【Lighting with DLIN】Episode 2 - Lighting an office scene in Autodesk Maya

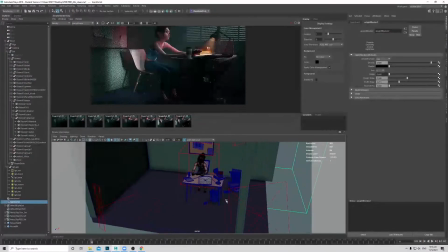[33:25]
Nope.
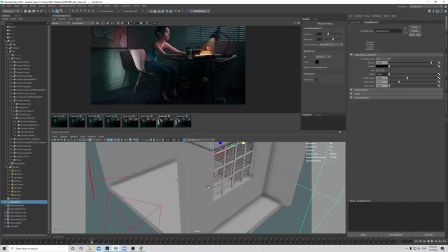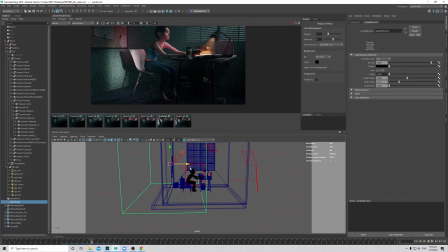[33:34]
Hi. Okay, so we want to remove it a bit backwards, and maybe just that. Just now we reduce the exposure of our light, so we can just increase back slightly.
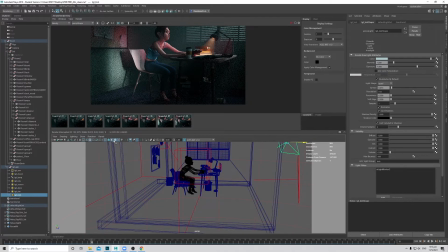[33:52]
Hey, come
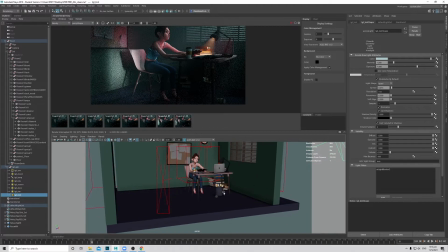[33:57]
on. Don't want the wireframe. This one. Okay. Increase back the exposure, so probably 0.25. Okay. Let it resolve a bit longer.
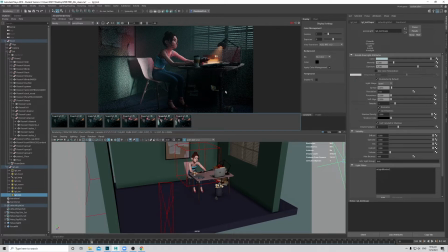[34:14]
So now it does not hit the leak, and we still maintain some of the shaping on that dustbin. Nice. Okay, so from key light, lamp, what is this?
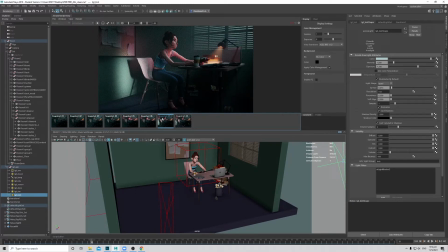[34:32]
The screen, then a fake door that opens up to give a bit of the rim, and then now a bit of the shaping on the dustbin. Cool. And then I think at this point probably I'm pretty satisfied with the lighting.
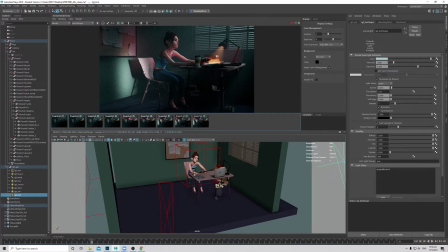[34:52]
Probably this light that hits the chair is a bit bright, which is tied into the door. So now I will rebalance it, probably I'll reduce half a stop. And then I want to fill my key light a bit more, just so that the range is wider.
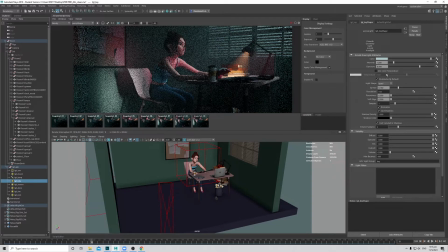[35:10]
So the key fill ratio feels like it has a better definition, so 8.5. Okay, so just resolve again.
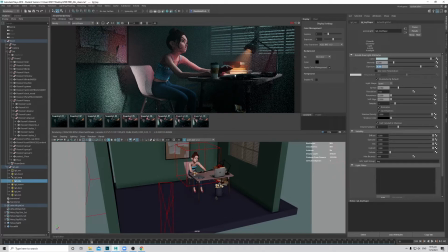This touch still feels like the the the volume is very thick.
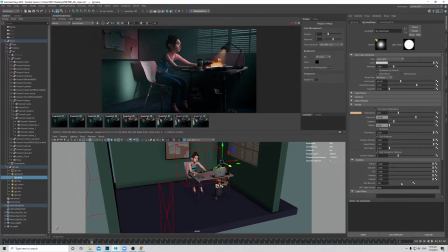[35:40]
So I'll go to my lamp light. Okay, just reduce my volume contribution. Okay, so yeah, I mean personal taste.
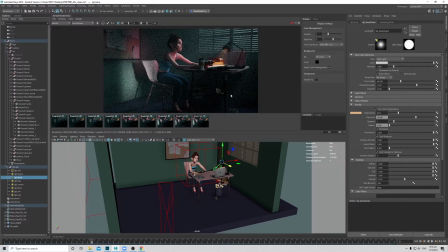[35:54]
It's all you guys can increase however much that you want, that you think it suits your taste. I just don't like that very prominent look of that volume, so I just reduce it.
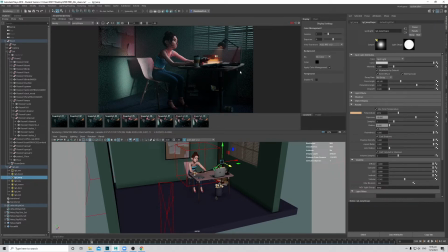[36:09]
Cool. I think this is pretty much what I will do for the quick demo on my scene. I get a nice shaping on the character. It has a nice rim. I get a nice read on all my props with nice shapings, and then I also managed to give a bit more interest into
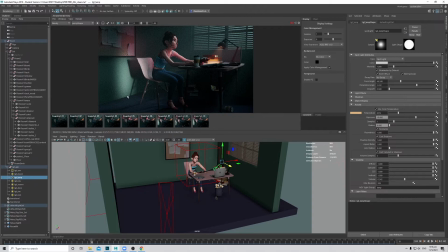[36:27]
my scene by introducing a fake light that has a story behind it,
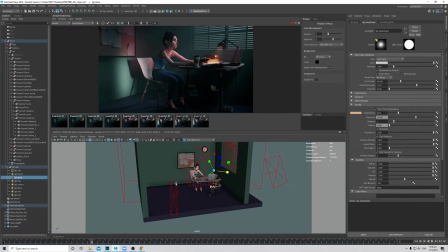[36:31]
and it's not just a fake light there. So maybe I can increase this light source just a bit taller, so it feels more like a door. Yeah, I think it looks better. Yeah, that also can justify that bounce back onto the back of the character a bit more.
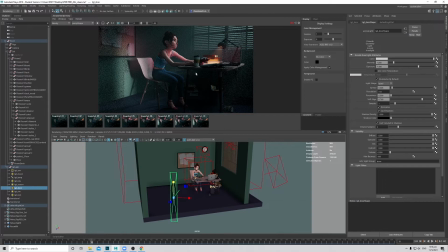[36:50]
So yeah, I think this is what I will do for a scene like that in a quick 30 minutes demo. And then the last thing, as usual, we will try to, I mean, since everything is in one, I'll just pick the depth of field into the camera.
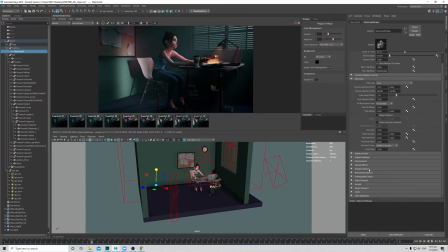[37:07]
So I'll go to my camera. Make sure you go to the Arnold tab, enable depth of field.
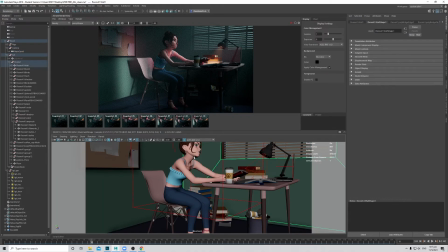[37:13]
Okay, so now we'll look through our camera and find the the distance between the camera to this geometry. So it's 43.374. So go to the focal distance, 43.374.